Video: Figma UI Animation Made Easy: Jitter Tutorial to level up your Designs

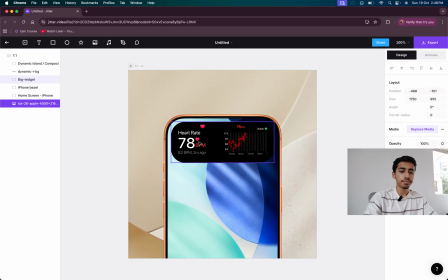(4:09)
Now we will head over to animate and start animating it.
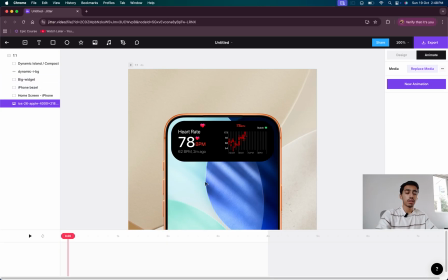(4:13)
So at the beginning of the animation, I want things to I want people to understand that this has actually begun now. So I want the phone to pop up in front of me. How do we do that?
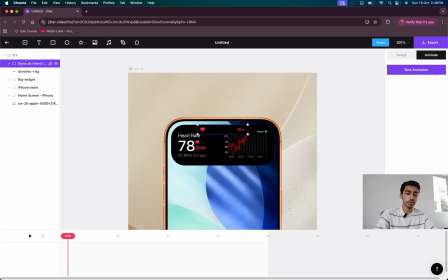(4:25)
I'll just select all of these things except the background, and I'll press Command G or Control G on a Windows to group them together. We'll head over to the right tab where it says New Animation. We'll select New Animation, and then we'll be greeted by a set of custom presets.
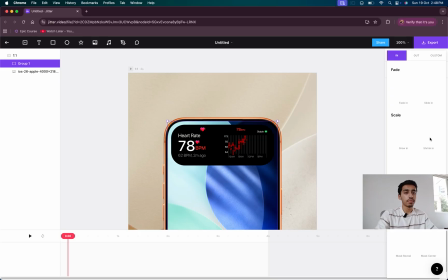(4:41)
Okay, these animation presets can be used to create various animations like fade in, slide in, shrink in. We have a set of presets for in, we have a set of presets for out, and we even have custom presets.
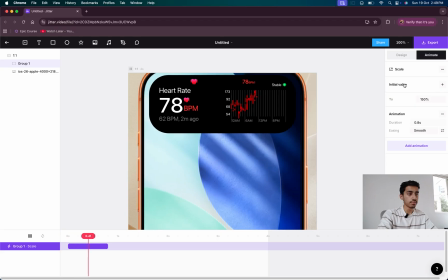(4:53)
So we'll head over to custom, and we'll add scale. Okay, see, it is growing bigger.
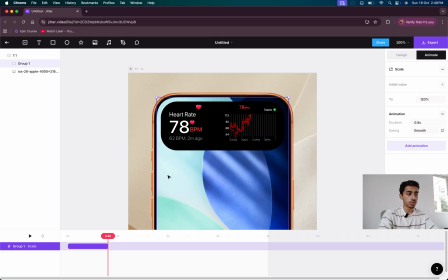(5:01)
This is not how big we want it to be. Around 120% should be enough. Okay, and I'll reduce the time. See, now you can reduce the duration of this animation by going up to the properties panel on the right and doing it manually by 0.4,
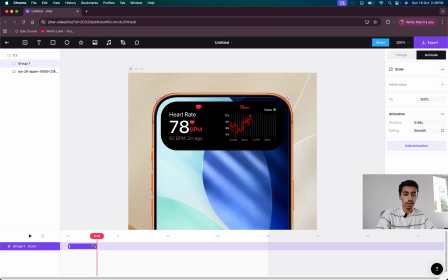(5:17)
or you can adjust the timeline as well. I can just drag this timeline to extend the time required. Okay, so we'll give it 0.4 for now, and we'll see once I select an animation and I press play, it just plays that particular keyframe, not the other ones.
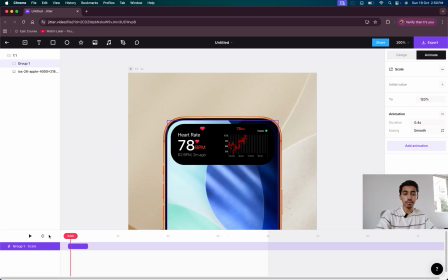(5:34)
You'll understand the difference in a moment. And we have a shuffle button over here, replay button, so it stays in loop.
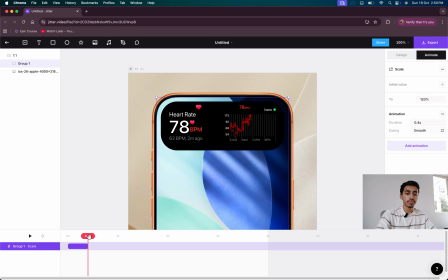(5:40)
Okay, that's not how we want it to be, but yeah, it is this is how phone arrives over here.
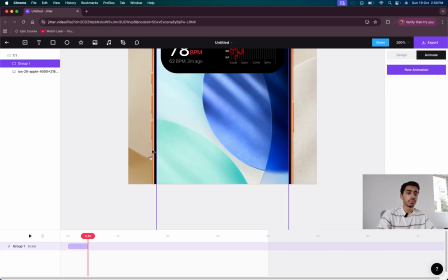(5:46)
Cool. Is that looking good though?
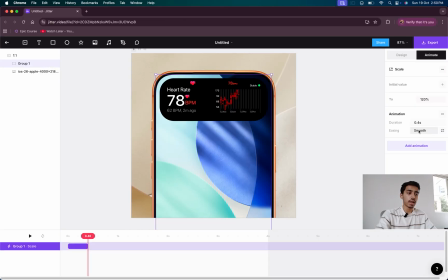(5:50)
We'll give it some easing, because things don't actually work so smooth in life.
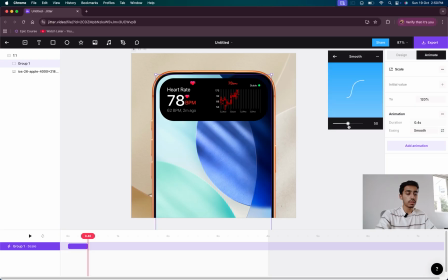(5:58)
That's just how life is. So easing is basically the speed and acceleration and deceleration in some way.
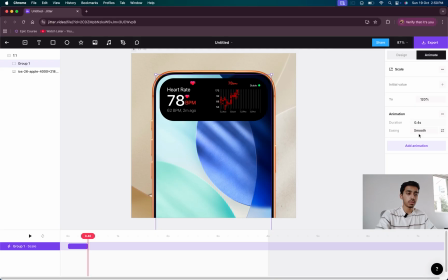(6:05)
Okay, we can adjust the smoothing. Okay, the previous one was better. With that out of the way, we are done with that. Now we'll head over to our group, and we see the first thing that we wanted to do at the beginning.
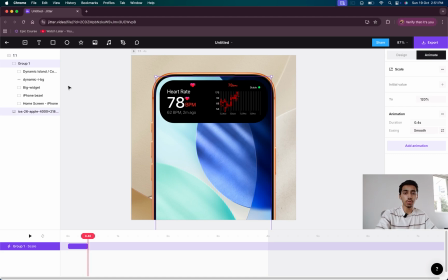(6:18)
We don't want these things to come up, the widgets. We want them to appear later on. So at the start, we want them to not be present.
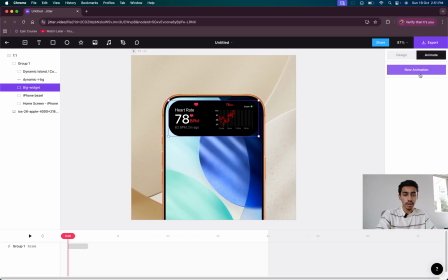(6:26)
So I'll just select this big widget, and then I'll drag my timeline to the back, and I'll hide it. How do we hide it? We head over to new animation, we go to custom, and we'll add a custom keyframe, a keyframe that either hides or shows your element.
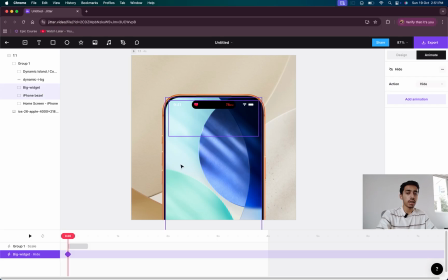(6:39)
So we'll select hide show, and that is the hide animation. Okay, so as you can see, our widget is now hidden. Then as we move forward, actually we want even these things to appear later on, right?
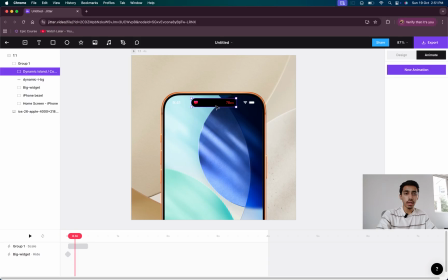(6:54)
Before we move forward, yeah, so there's one thing that we need to do. This dynamic element compact button element over here, I want you to duplicate it. Why I want you to duplicate it? Because that will be used later on. You'll see. I'll just name it to dynamic element.
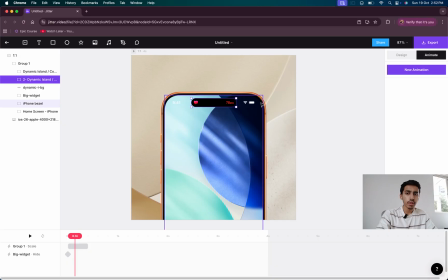(7:10)
Another thing, if you zoom in, you can see over here we've got numbers and the battery icon, that is the status bar. So we need to duplicate that as well. So we'll go to home screen, under layers. Oh yeah, by the way, in the Figma file, you can even find the app icons that you can turn on or off to your liking.
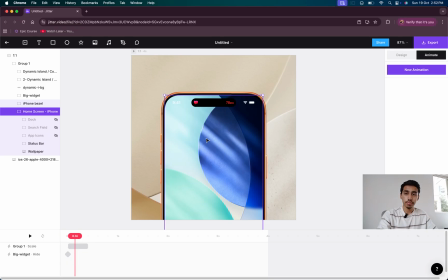(7:29)
For my tutorial, I've turned it off because it was quite distracting. You can turn it on in the Figma layers and then import it over here to have an even realistic experience. So we go to status bar and duplicate it, and now we have two of the status bars.
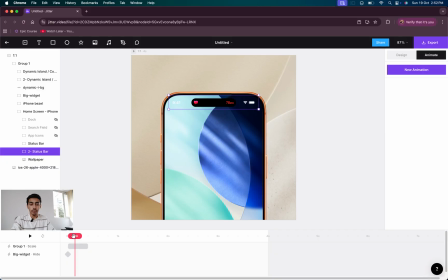(7:43)
Okay, and I'll rename the second one as 2 status bar. And yeah, we don't want this one to be of use right now, the second ones, the duplicated ones. So we'll just add a hide keyframe, custom new animation, custom hide.
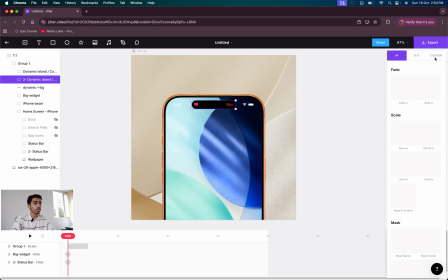(7:59)
Same for dynamic island, new animation, custom. I selected it from the layers, so I went on to custom and hide. So all of these things are hidden for now, but they don't make a difference to us.
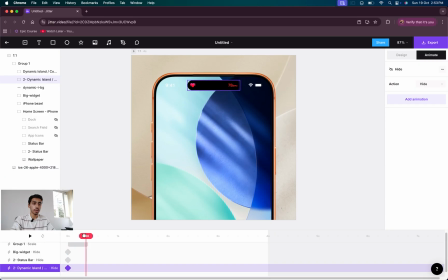(8:14)
So the phone pops in. Okay, the phone is popping in.